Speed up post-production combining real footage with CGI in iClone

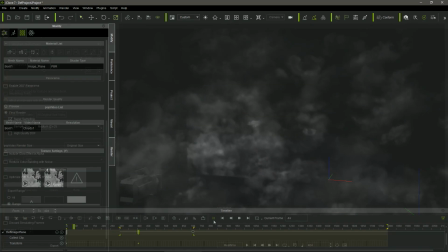In addition to the motion contained in the video, we can move and scale the panels during the animation,
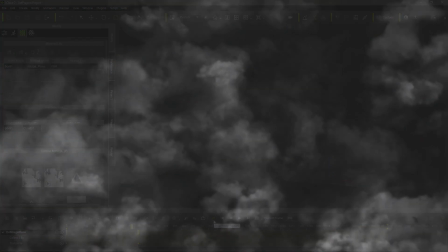incrementing the feeling of motion or depth.
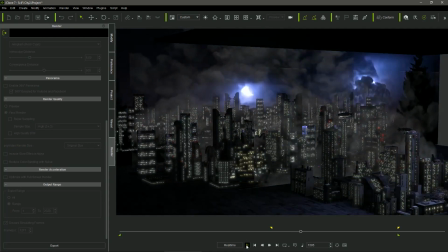These billboards, intercalated between the buildings, helped me to get a blurry effect caused by the distance and the foggy atmosphere.
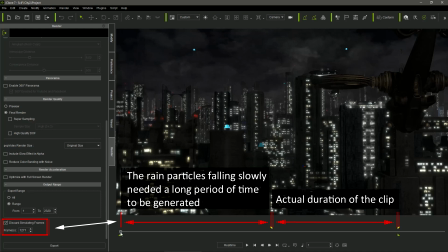Once again, I didn't start the animation in the frame 0, but quite far away, beyond the frame 1000,
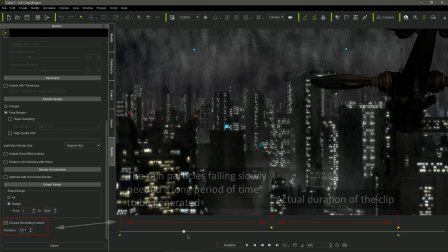leaving to Icon a lot of time to ensure that the rain particles were
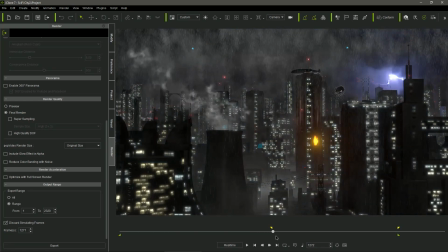going to be completely generated when the actual animation was starting.
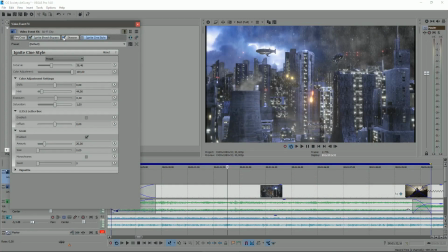As usual, I only had to include some filters in Vegas to add a cool cinematic aspect to the iClone render.
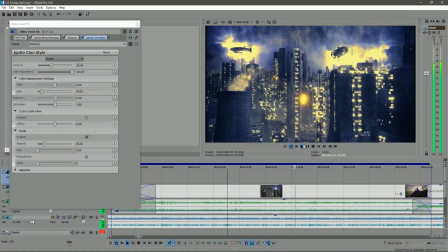This pipeline saves a lot of work compared with the traditional compositing process,
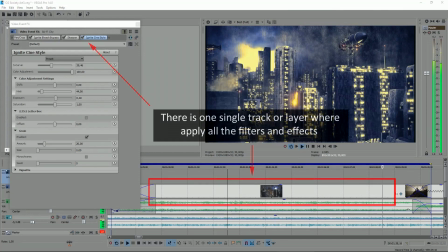as iClone's render provides the whole scene properly illuminated, both in color and intensity, not needing further layer adjustments.
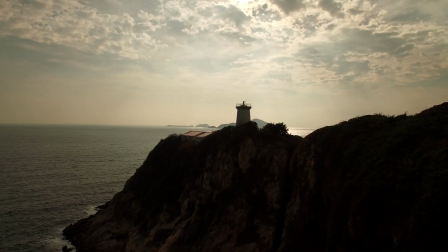In this last project, the purpose was to create a move on iClons camera,
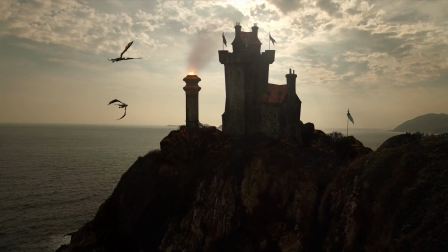simulating as much as possible the travelling of the original camera that filmed the sequence,
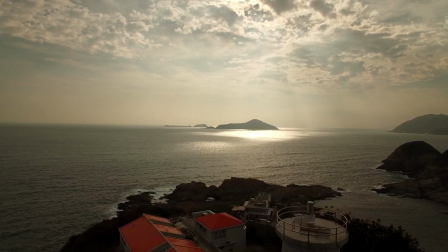adding some 3D models that will hide the undesired elements present in the video.
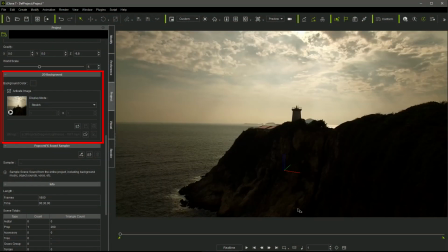In this case we don't want any parallax effect, so the best option is to load the footage as 2D background in the iClons project.
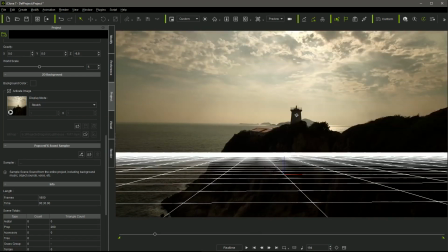It ensures that the image is not going to change when we are moving the camera.
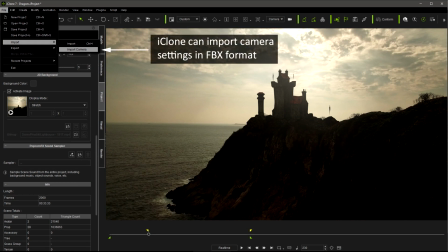I assume we don't have an FBX file to import the original camera settings and motions.
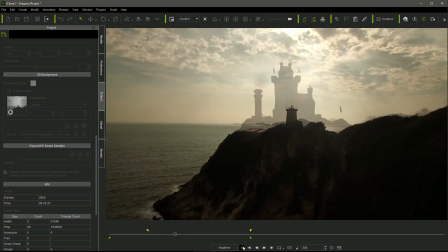We should do it manually, getting remarkable results with a little of patience and using some tricks.
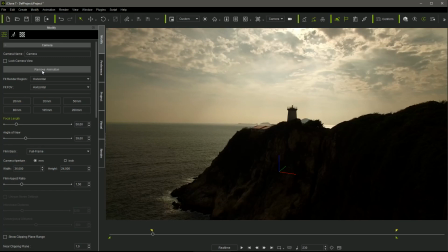First, we have to create a camera in iKlon and set its focal length. that, ideally, should be the same focal length of the camera that has shot the footage. But if we don't have that information, we must guess.
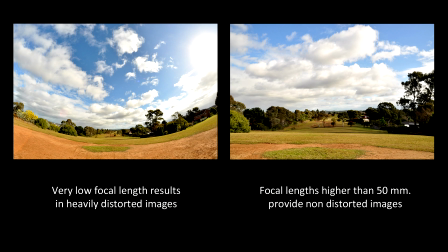Looking at the corners of a recording, the more distorted the images look, the shorter is the focal length, getting close to what is known as fish eye.
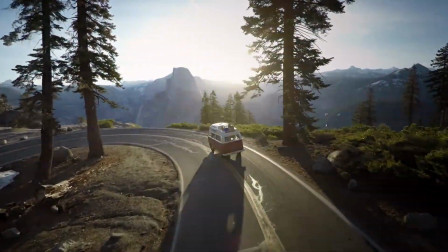Action cameras used to use lenses of 20 or 30 mm that show a strong distortion,
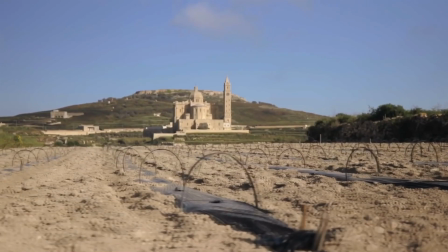while photographic cameras tend to use 50-80mm lenses for portraits.
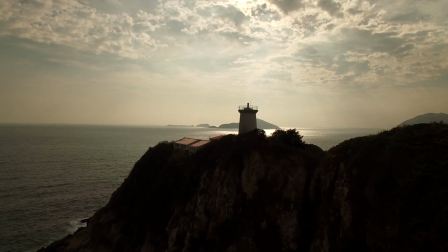In this footage I didn't appreciate the strong curvature in the sea horizon or in the mountain shape,
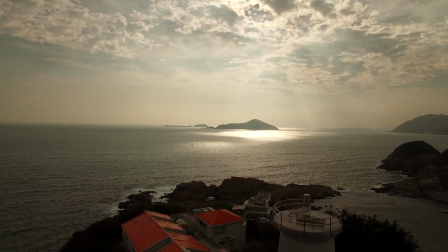so I decided to set my camera to the standard 50mm focal length. I started the animation in the frame 230,
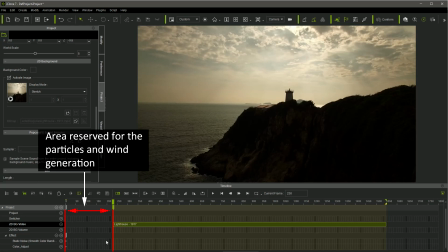leaving time for the generation of the particles and the wind effect on the objects with soft cloud physics. There was a jump in the first frames of the video. We can't edit the videos in iClone, but we can move them in the timeline,
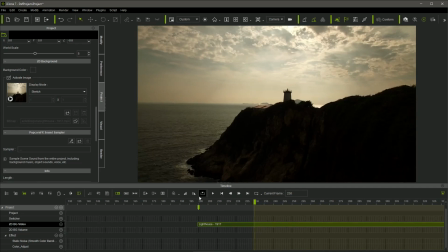so I placed it in the frame 200, discarding its first 30 frames where there was the problem.
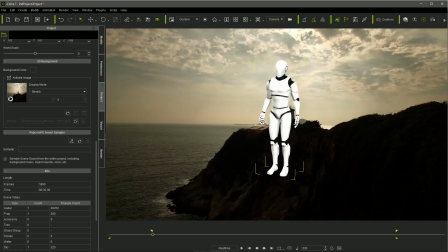Once the duration of the clip was established, I loaded the dummy character of iClone and and I activated again the grid,
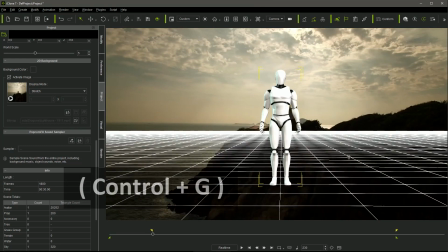pressing Ctrl G, to help me to get the right perspective.
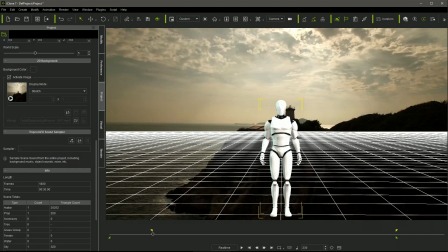The trick is to find a reference point in the footage that will guide us during the camera motion adjustments. I chose the cylinder in the lighthouse tab, using the railing as reference for the character's size,
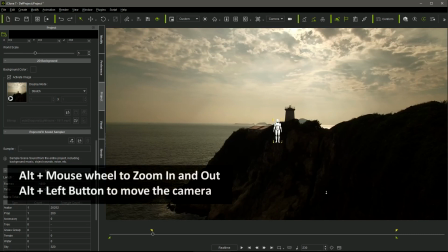and I moved the camera using the mouse wheel until the character was in position in the first frame.
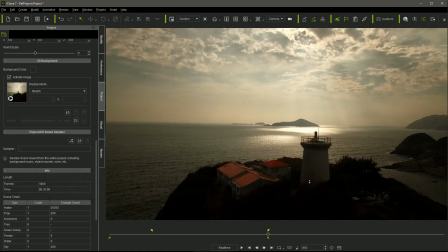I repeated the action for the last frame of the clip, getting the first and last positions of the Icons camera during the traveling.
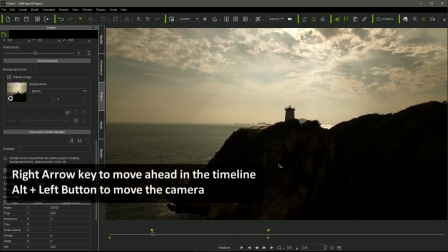Coming back to the first frame, I was moving ahead in the timeline using the right arrow key, adjusting the position of the camera every few frames in a kind of rotoscope process.